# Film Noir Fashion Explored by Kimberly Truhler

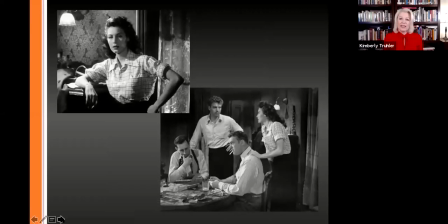(36:06)
What's amazing about The Killers is it's a great war years, and we're in 46, so obviously it was made right on the edge of that because it contains aspirational style, but also the kind of style that the average movie going woman was used to.
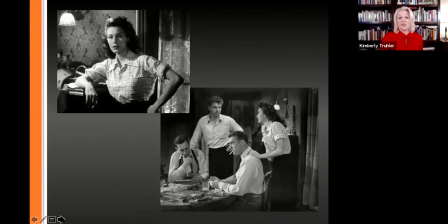(36:26)
So two of Ava's costumes are just these blouse and skirts. And then she also wears a sweater and skirt.
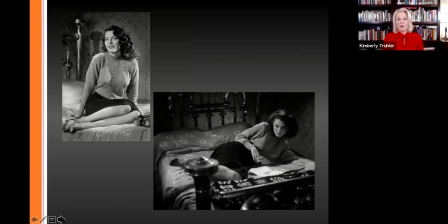(36:34)
So Ava is one of the sweater girls of the 1940s. And you can see how lethal she is as Kitty Collins. I mean, she doesn't even have shoes on in the bed and you can tell exactly what's on her mind.
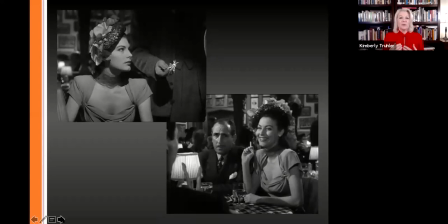(36:49)
And we get a great dress that's this sweetheart neckline which is one of the the looks of the 1940s please note that the stolen jewelry that she's wearing is even in the shape of a spider so she's literally a black widow
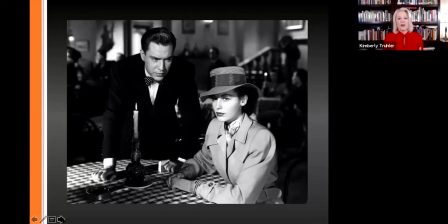(37:07)
and then also interesting is that one of her costumes is a trench coat now we all know that Trench coats are quintessential men's style and film noir. So it's really notable when one of the women wears one because it signifies
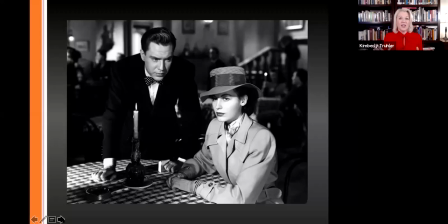(37:25)
certainly strength as with her and then also just that mystery around her.
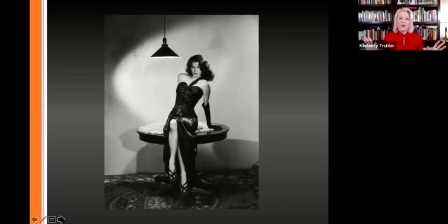(37:33)
The Cinema Connection, this is one of the most influential gowns of all time,
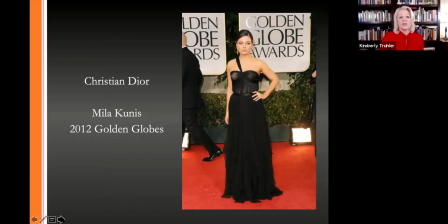(37:38)
like the Gilda gown there are a ton of red carpets that have some incarnation
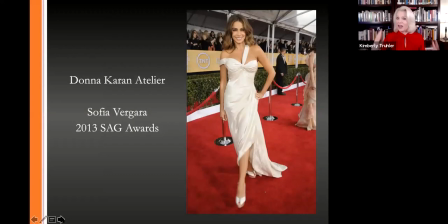(37:45)
of the Gilda gown in fact the whole look of Ava Gardner
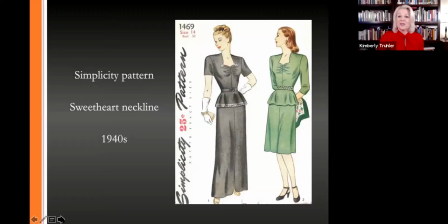(37:50)
the sweetheart neckline you can see it in patterns I mean Ava Gardner was one of the best models of 1940s style so even though others wore the sweetheart neckline she accelerated its popularity,
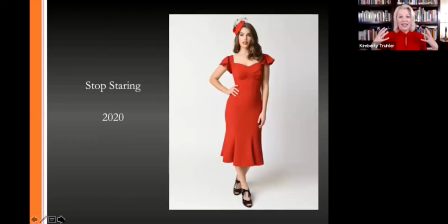(38:05)
and we can still see it in anything retro today.
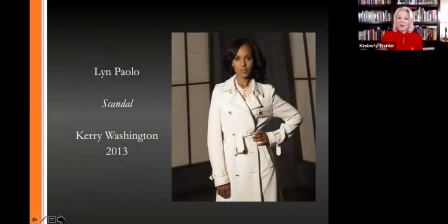(38:11)
And the trench coat. So for example, costume design for Kerry Washington in Scandal. Again, it shows a little bit of mystery, but also strength, which were two parts of her character in that TV series.
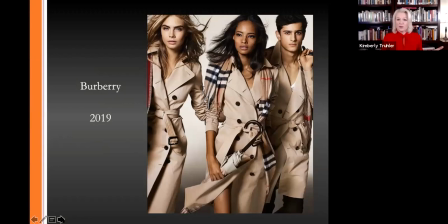(38:27)
And Burberry, Burberry was responsible for the original trench coats for men in World's War, World Wars one and two. And in the last decade or so, it started to be a trend with women.
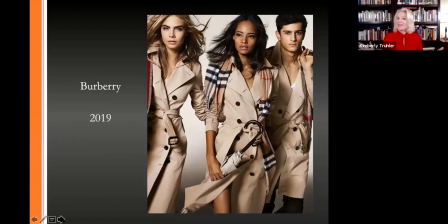(38:43)
And now it's just a basic in everybody's wardrobe. And so Burberry has annual campaigns promoting the trench coats for women.
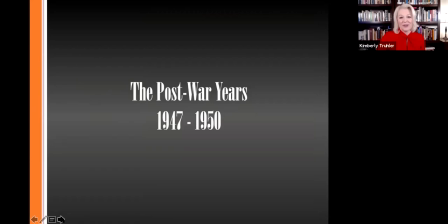(38:53)
and finally the post-war years 47 to 50 the
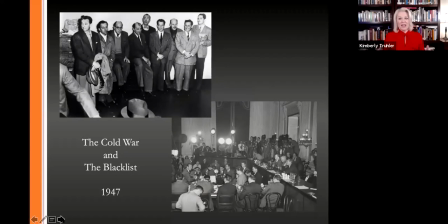(38:58)
backdrop of this time period is very different than the others so we went from fighting a world abroad to fighting a war at home and it's i i tell a little bit of the story of how insane it was that we just beat fascism abroad and promoted ourselves as the land of the free
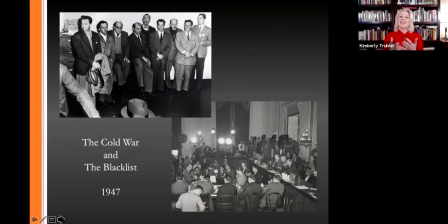(39:18)
and that we have pride in civil rights and then they come home and we have the blacklist. So that definitely had an influence in film noir. Certainly the tone and the alienation it just added to it.
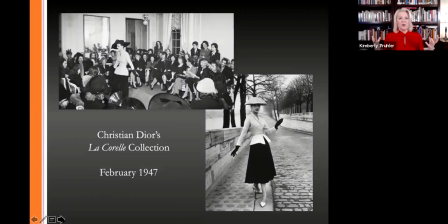(39:35)
So fashion seemed to swoop in and give a little morale booster. after years of deprivation, women finally had something to aspire to. Christian Dior's La Corelle collection came out in February 47,
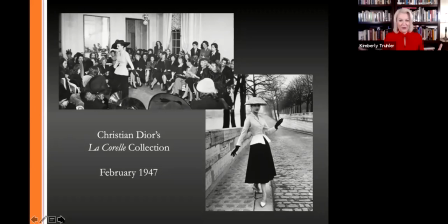(39:53)
otherwise known, better known as the new look. And you can see the shifts in the volume of the skirt, the longer skirts, the less sharp shoulder line, the nipped in waist.
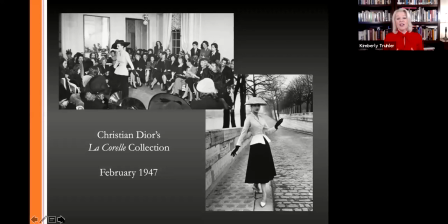(40:08)
But this came on the heels of rationing restrictions only ended at the end of 46.